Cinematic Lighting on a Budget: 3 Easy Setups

So here's the deal. I've always been kind of a jack of all trades filmmaker, but my biggest weakness was always lighting.
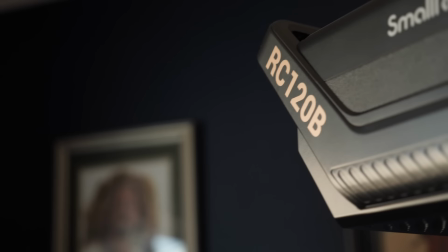6s
I just never felt like I had enough gear, enough time to set up great lighting setups on my own for my shoots without bringing on a DP.
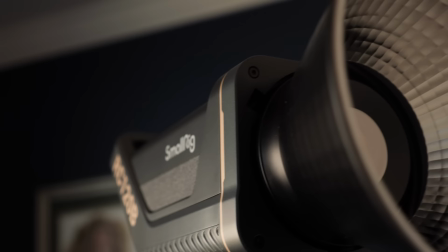14s
So when Smallrig sent me this RC 120B light, I figured if I can take the very limited lighting and grip gear I already have
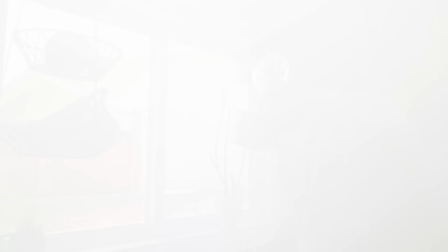22s
and this one more powerful light and make some cool cinematic lighting setups, then surely my viewers can do even cooler stuff. So let's see if we can do some cinematic lighting on the cheap. There you go.
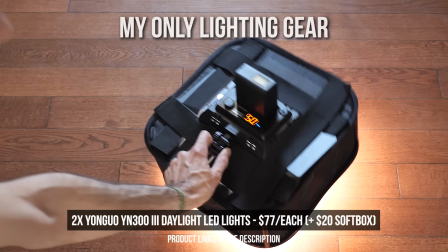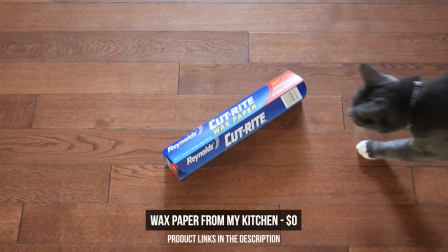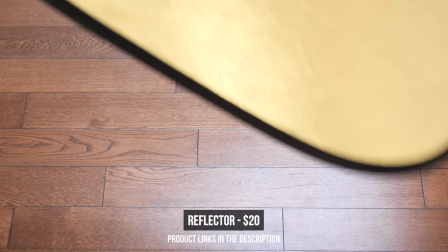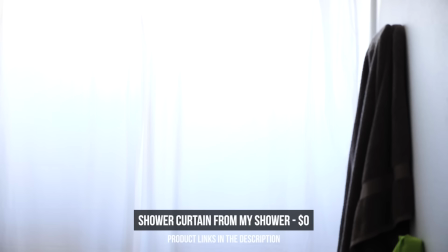Okay, so let's real quick see what we got inside this thing. The case is really nice. Very securely packaged here, as we can see. Here's the actual light. Wow, very heavy duty. Got a switch up here to release any fixtures you want to put on it. A reflector here, plug for the wall, and the power brick.
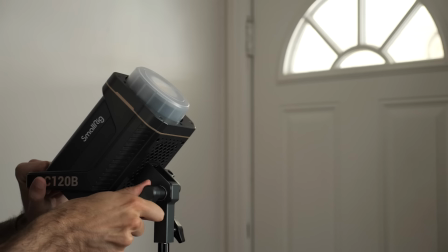116s
All right, let's put it together. And I just threw the light up on my cheap Amazon Basics light stand, but it stayed up great.
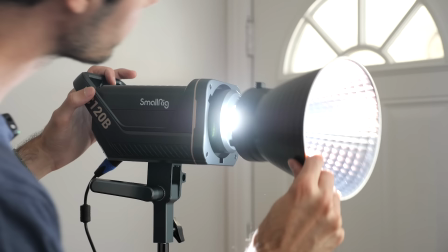121s
It's got this big knob making adjustments real easy, and the build quality is just amazing.
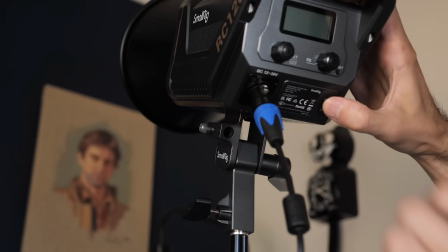126s
Smallrig in general just makes really great value products.
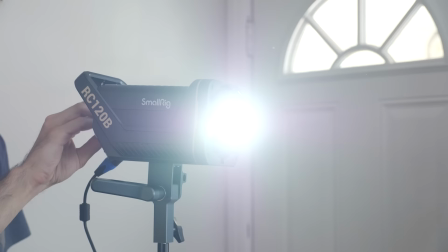130s
My entire camera is outfitted with their camera cage accessories, and this thing dims down to 1%.
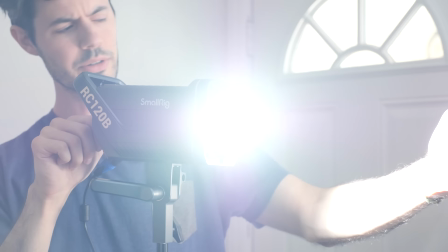136s
It's actually quite dim, which is very useful. And if we blast it all the way, we are at 100, and that is almost blindingly light.
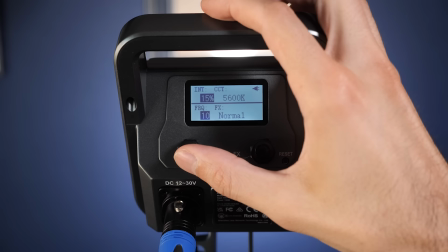144s
And this is the bi-color version as well,
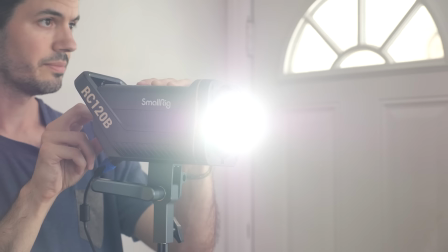146s
meaning I can go from a cool 6500K temperature all the way down to a very warm 2700K.
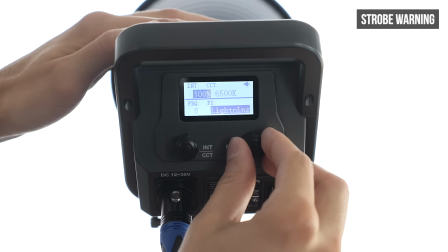153s
The light also comes with 9 really handy lighting effects presets, and you can change the frequency of the effect,
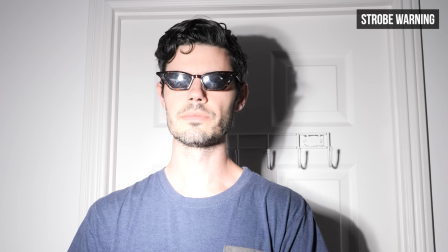160s
the intensity of the light, and the color temperature for each of the effects, and it'll remember that for you next time you turn the light on.
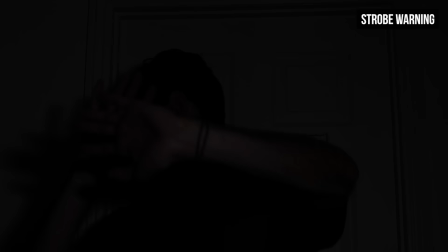167s
Here's me playing around with some of those.
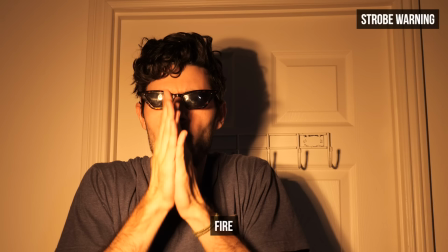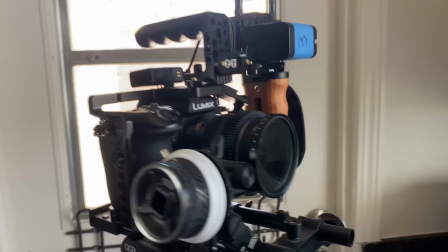174s
All right, so we're gonna try to shoot a window scene right here in front of this window. And what I've done is put a variable ND filter on the camera here.
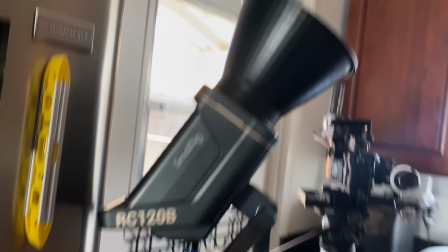182s
We're gonna stop down and expose for the window and then try to get enough light
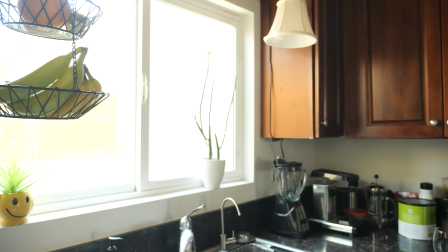187s
inside here with the Smallrig to fill it out and not have me completely silhouetted.
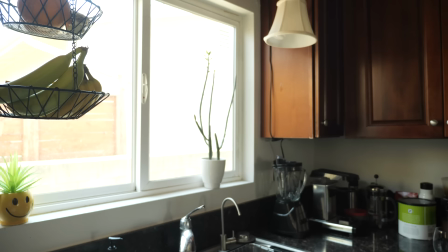193s
So here's how it would look exposing for the interior, but that window is obviously completely blown out.
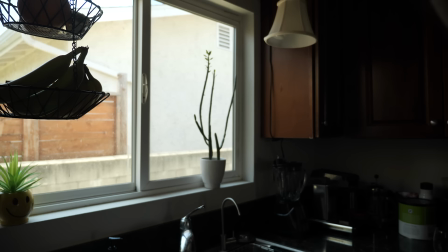198s
So we're gonna turn down our ISO and we're going to turn our variable ND until we get a decent exposure outside the windows.
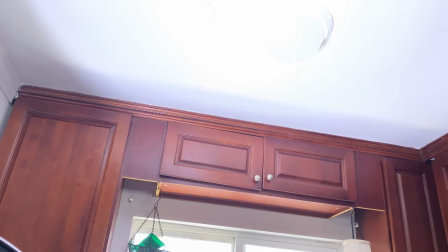206s
Here's how a shot might look with no lighting. Now let's turn on the 120B, blast the ceiling.
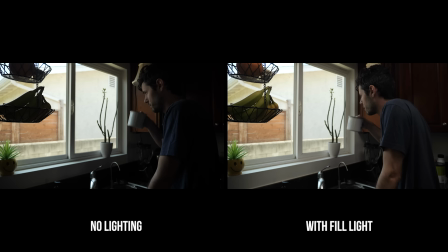216s
Woo. Now we've got the 120B aimed at the ceiling, filling it out enough so that I'm not silhouetted in front of that window.
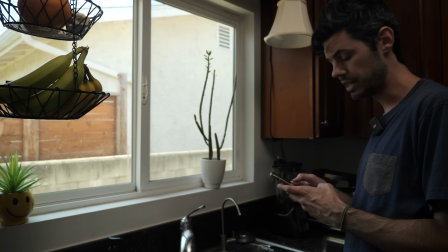224s
Now maybe we'll use this practical here just to separate me a little bit. This is a Philips Hue light, so we can just turn it on and set the color temperature to be daylight.
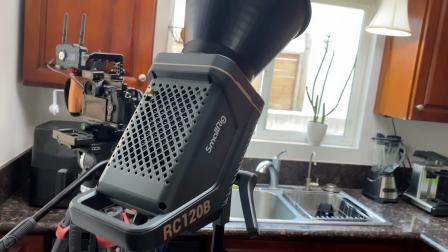232s
Now let's take one more look.